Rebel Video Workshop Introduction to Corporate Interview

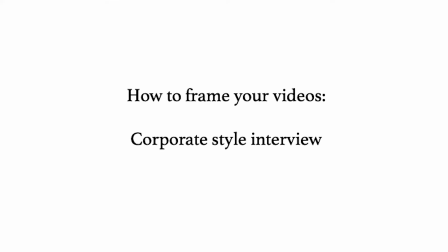[0:06]
Framing videos for interviews.
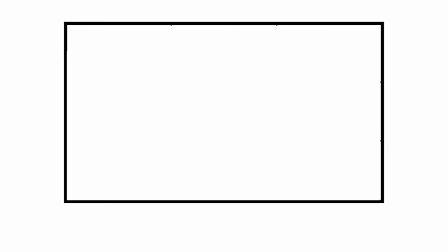Here we have a frame with a ratio of 16 by 9, and here is our grid separating them into thirds.
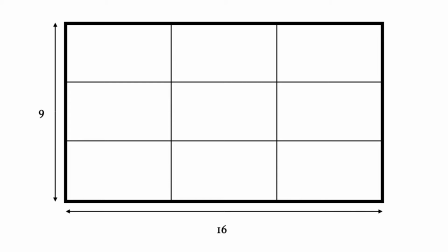[0:22]
We'll start with a simple interview shot, wherein it's ideal to frame the head of your subject in either of the two cross sections in the top third.
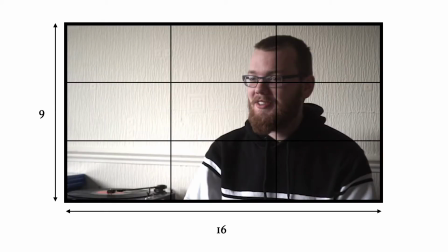[0:32]
As you can see, there's not too much negative space surrounding the subject. He's lined up to the right hand third and has space to our left wherein you can include props relating to the topic or leave it empty as you see fit. The way to ideally frame the subject is include their head, shoulders and upper torso and have the camera level with their eye.
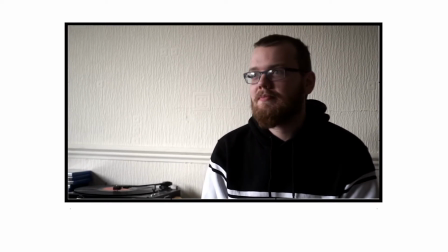[0:50]
This offers a neutral dynamic wherein it feels like a conversation with the subject for the viewer.
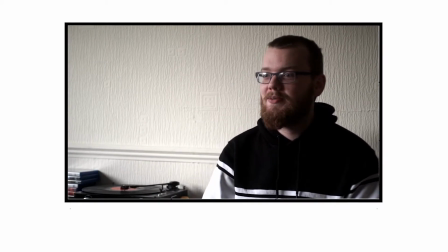[0:56]
If possible, try to use directional lighting. This can be using light panels or a window.
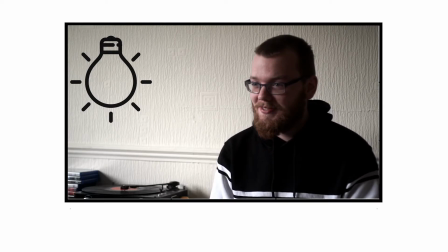[1:01]
Ambient light works too, but in some instances can be overwhelming or cast downward shadows on your subject. Using directional lighting and positioning your subject well gives you more control to create a more pleasing shadow and light combination.
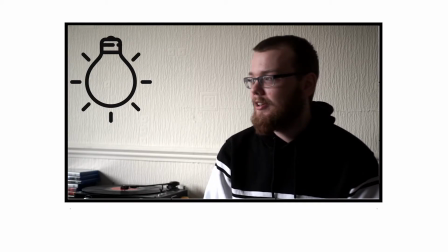[1:13]
In this instance, the subject is positioned with a window to the left of the frame, which evenly lights their face and gives a subtle shadow that frames their features.
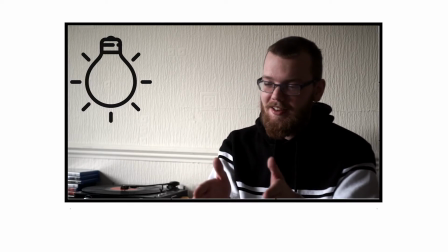[1:21]
If you have an extra light source to hand, you can use it to diffuse these shadows as you see fit.
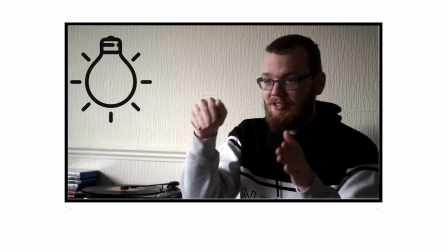[1:27]
The subject is also positioned at a roughly 30-degree offset to the camera when talking to the interviewer.
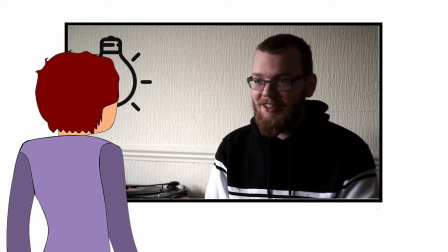[1:33]
This gives the viewer the impression they're sitting in on the conversation as opposed to having the subject stare into the camera, which can come across as confrontational.
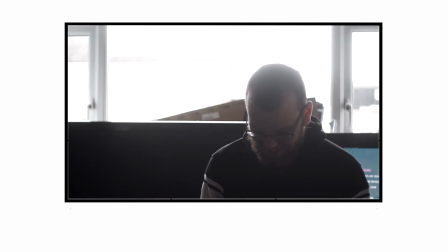[1:45]
In this shot, the window is behind the subject and is negatively affecting the shot.
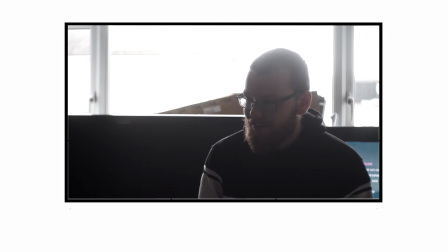[1:50]
The camera will struggle to expose properly because it must either be exposed to the indoor lighting or the outdoor.
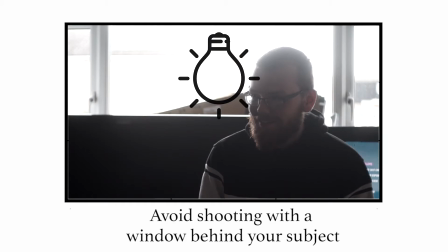[1:56]
The outdoor lighting is much harsher and overpowering and is very difficult to tone down. It is advisable to avoid putting your subject directly in front of a window for this reason.
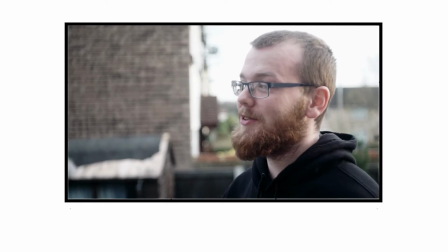[2:11]
In this shot, our subject is outdoors whilst being interviewed. The sunlight is the key light in this scenario and is coming from the right of the frame.
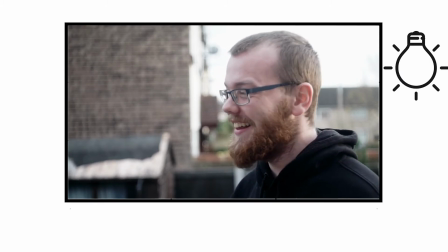[2:19]
It is not too harsh and the subject is well lit.
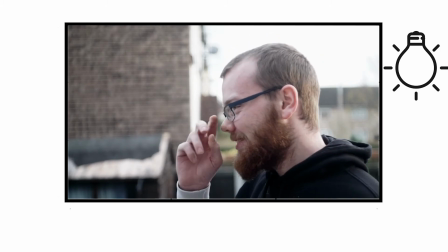[2:22]
The sky is a bit overexposed, but unlike the window before, can be handled either on the shoot by changing the aperture or the ISO, or in post-production.
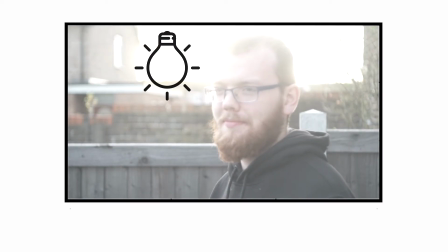[2:36]
In this next shot, the sun is directly behind our subject. This should be avoided, as like before with the window being behind the subject, it overpowers the subject and will turn them into a silhouette or a blur.
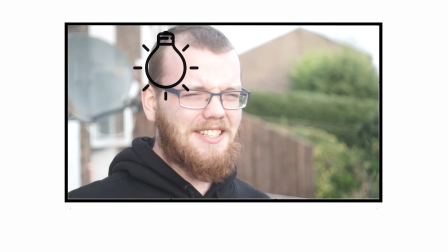[2:48]
Similarly, try to avoid having your subject facing the sun, as they may struggle to see and interact with the interviewer.
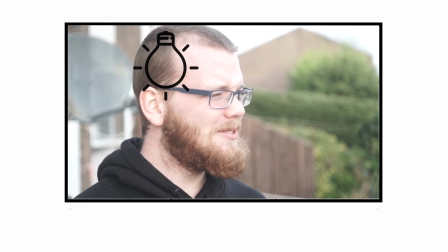[2:54]
It also creates a harsh and bland light over the subject, which makes for an unhappy subject and a poor shot.
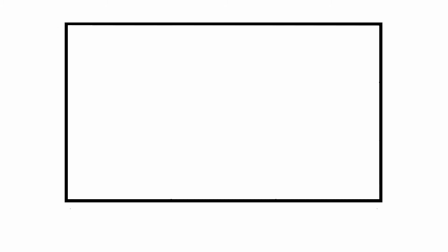[3:05]
Finally, we have an introduction shot.
Hi, I'm Fearghal, and welcome to the Rebel video.
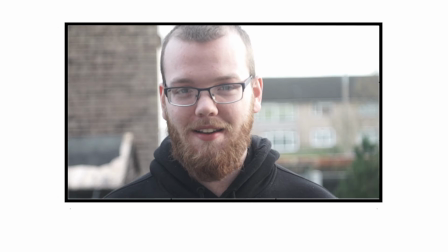[3:13]
Unlike our interview shots, the subject should face the camera directly, as though addressing the audience. These shots work best with presenters introducing a video, or if they're reporting on a topic. Use the light to your advantage again by positioning them with the key light, in this case the sun, to one side of them,